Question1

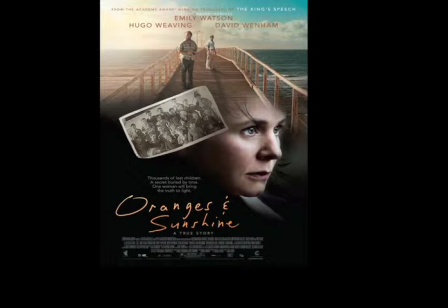(4:07)
It influences the audience into wanting to find out more about the film because of the serious context behind the Lexis. I then began to look at film reviews. I found the sight and sound language far too formal.
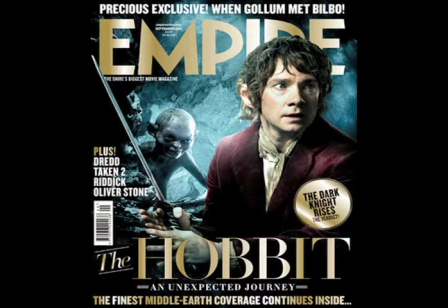(4:19)
However, Empire was much more suited to my film, as the language was a lot more informal.
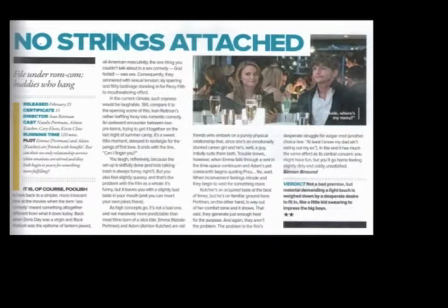(4:23)
I looked at many Empire reviews included No Strings Attached and The Right.
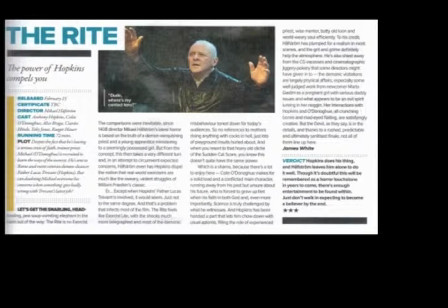(4:27)
I wanted to further understand the language used, but as well as this, I wanted to understand the structure and the presentational devices used.
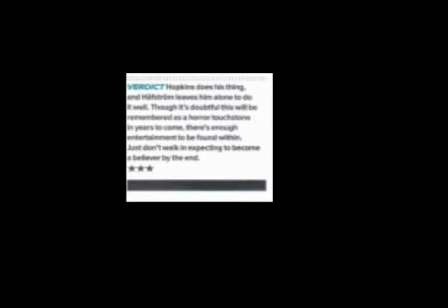(4:35)
After analysing the reviews fully, I found all the reviews included a star rating, a picture often taken from the scene from a film, and also a verdict.
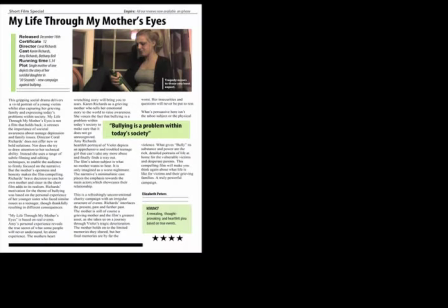(4:43)
Therefore, I wanted to conform to these conventions by including them all within my own short film review.
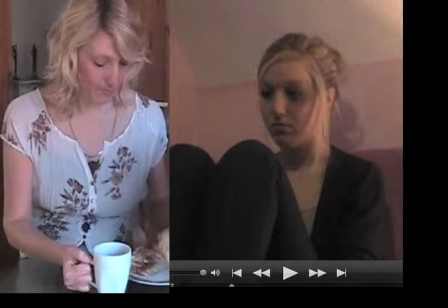(4:49)
Both mother and daughter have been similarly represented, as both characters have been conveyed as protagonists. However, the emphasis which the film pressures the audience to emphasise for is the mother.
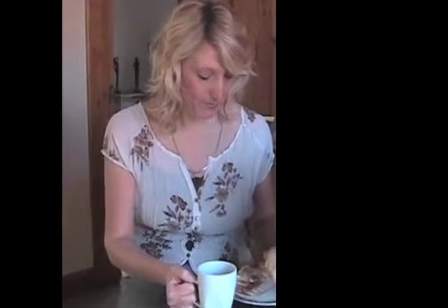(5:01)
This is unconventional within bullying films. However, I have decided to focus on the family's point of view instead of the victim themselves, subverting from typical conventions.
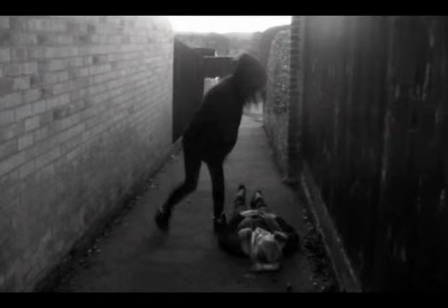(5:11)
I have further subverted the film as I haven't focused on the antagonist, which is unconventional.
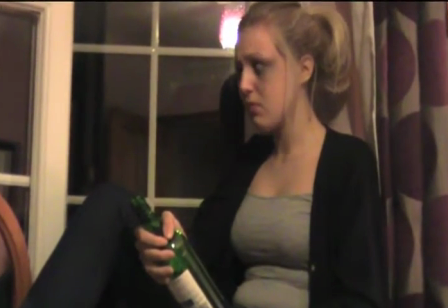(5:17)
I have only shown the antagonist using flashbacks to create a further understanding for the audience.
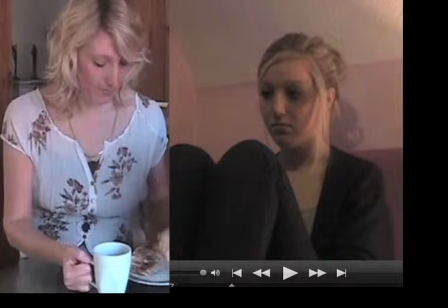(5:23)
Characters have been represented using similar techniques. For example, both the mother and daughter are represented as vulnerable, susceptible, weak, defenceless, helpless, exposed, endangered, and at risk.
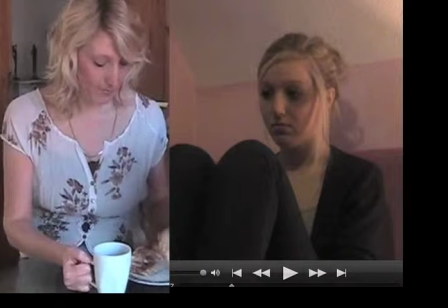(5:37)
However, this idea intrigues the audience as they enjoy the idea of the unknown created by the enigma codes throughout.
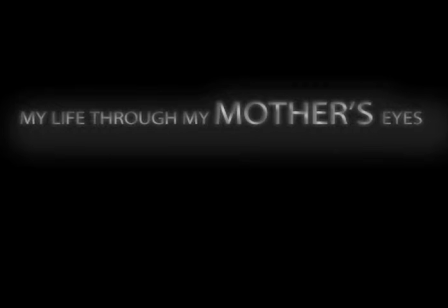(5:45)
I wanted my title to have a reflective meaning within my short film to create enigma codes before the film was viewed. After having many ideas on the title, I decided on My Life Through My Mother's Eyes.
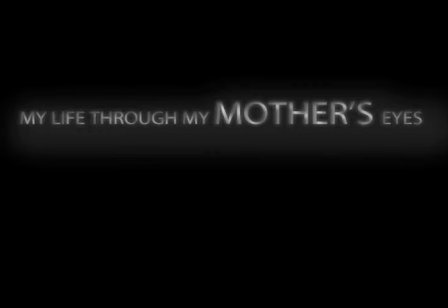(5:58)
I decided on this title as it was reflective in my short film, as it is about the mother telling the daughter's story from her point of view.
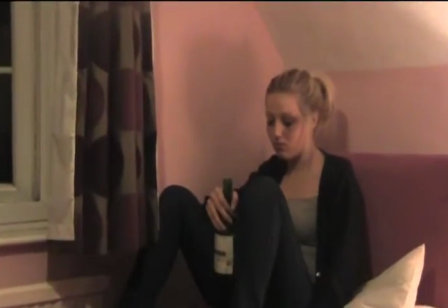(6:07)
I have considered the use of saturation levels to separate the past from the present, indicated by the memory of the bullying, which is in black and white.
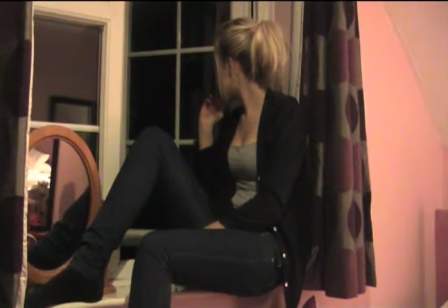(6:17)
I feel that this short twist was a really nice aspect to have in my short film, really emphasising the past from the present.
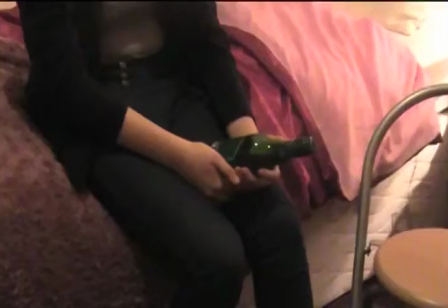(6:24)
I also like this idea as leading up to the flashbacks, all the shots were quite slow paced.
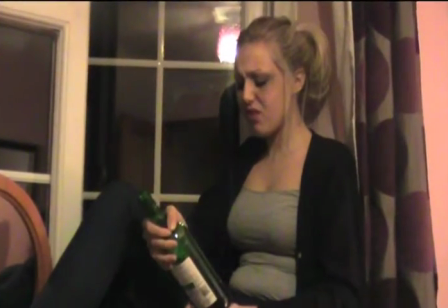(6:30)
However, when the flashbacks took place, they were quick, defined shots,
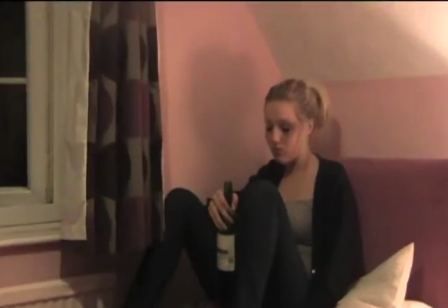(6:36)
which was really effective and really emphasised the past and the present through the use of colour schemes.
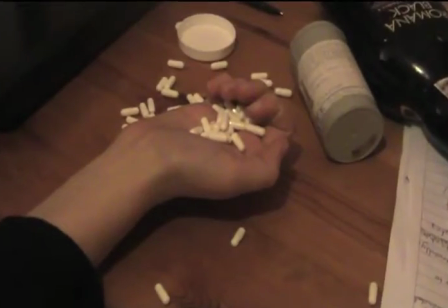(6:44)
Camera techniques are used to emphasise specific actions. For example, multiple close-ups are used of the tablets and when writing the suicide letter.
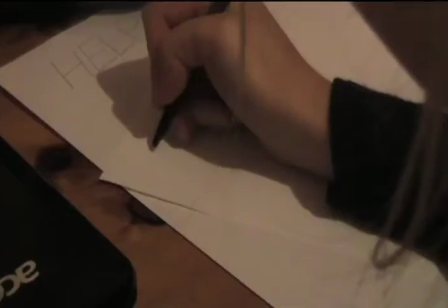(6:52)
I've also incorporated a zoom-in camera technique to create suspense throughout.
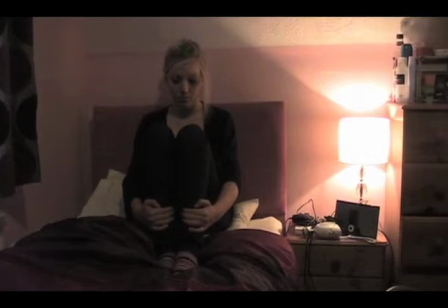(6:56)
The camera techniques don't just cause the audience to sympathise with the daughter, they cause sympathy towards the mother, which is severely forced upon throughout.
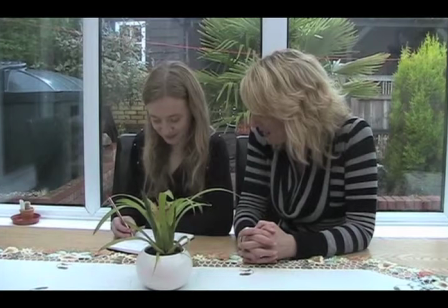(7:05)
The audience know the pain the mother must be feeling, so the sympathy is also forced upon her as well as the daughter,
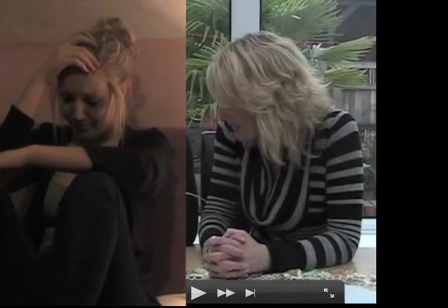(7:13)
which is especially effective even though the mother isn't actually on screen. The audience feel the connection through the emotional text.